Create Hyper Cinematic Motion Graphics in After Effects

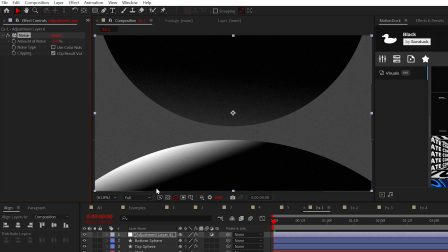Set the noise amount between 12 to 24%, and this effect will give you an easy texture effect and add grit to our scenes.
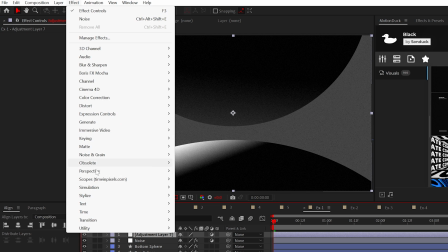Next, apply the glow effect from Stylize to another adjustment layer.
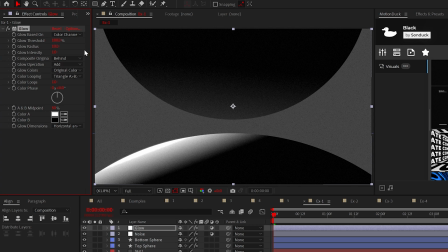Your settings may vary, but the threshold should be 100%. Set the radius to 200 and the intensity to 2.
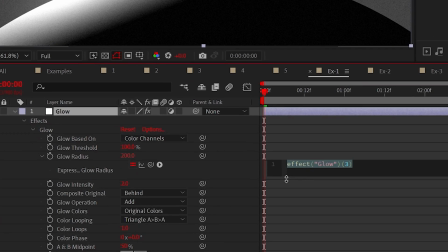To animate your scene with lighting, alt-click the stopwatch for glow radius and add the wiggle open parenthesis 5,
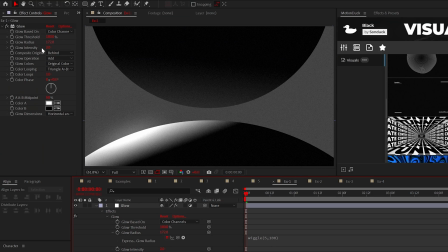100 close parenthesis expression. You may need to mess around the settings on your end to get the perfect look. You may even need to duplicate the effect and remove the expression.
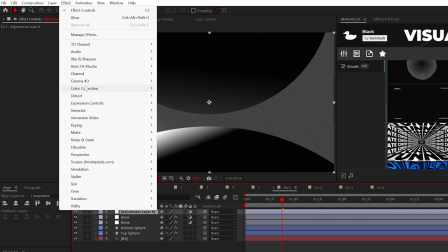But moving forward with another adjustment layer, we will add the brightness and contrast effect from color correction.
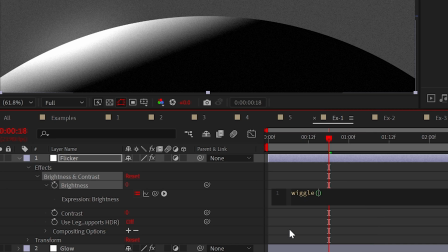Then just alt-click the stopwatch for brightness and add the wiggle expression once again, and this will create a flicker effect for your scene.
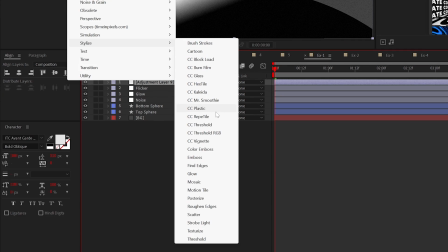Now, if you want to add an artistic touch to your work, apply the posterize effect from stylize and set the level to around 9.
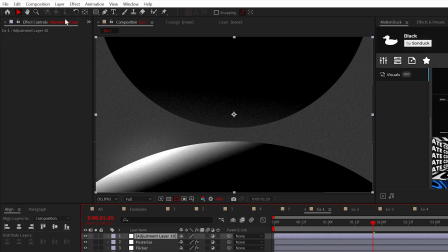And you know, everything is looking pretty cool. But another effect you could use is under time, and that effect is called posterize time.
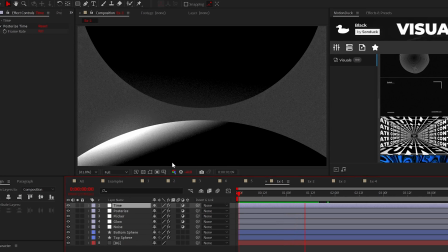And you can set it to 9 as well. This effect will give your scene more of a classic stop motion feel because essentially it lowers the frame rate of your composition.
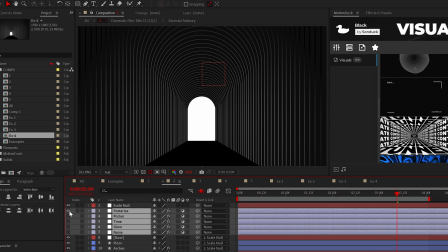And here's what our other scenes look like when we add these series effects.
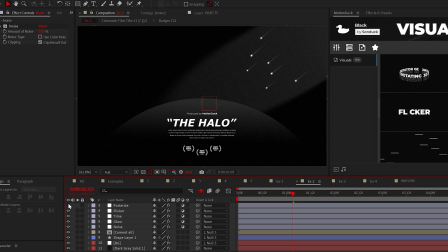And remember, you can pick and choose what works best for your scenes and feel free to vary any of these settings to form your own look.
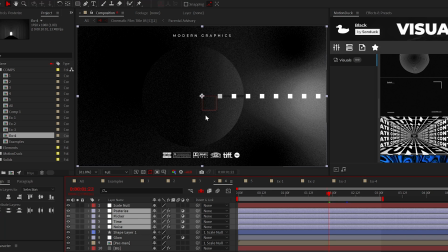And with all the concepts used in this tutorial, I was even able to put together like a cool Pac-Man animation because, you know, Pac-Man's pretty cool.
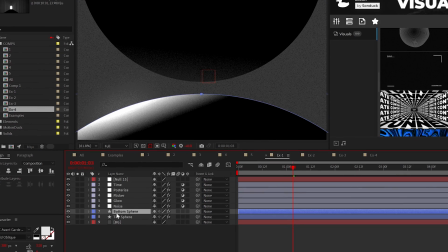And one last tip, an easy way to animate scenes like this is to create a null object and parent all your design layers to it.
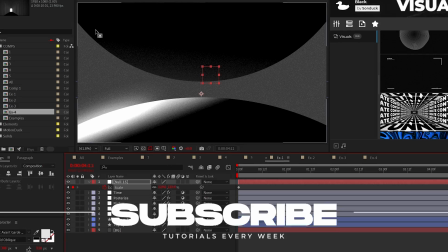Then add a scale animation to the null object to create movement. So go out and create your own cinematic projects.
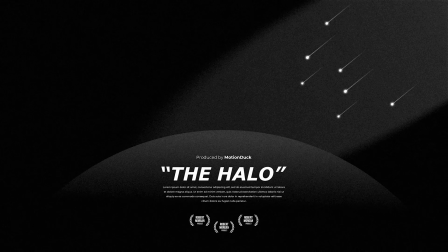And for more tutorials like this, be sure to subscribe and always be creating.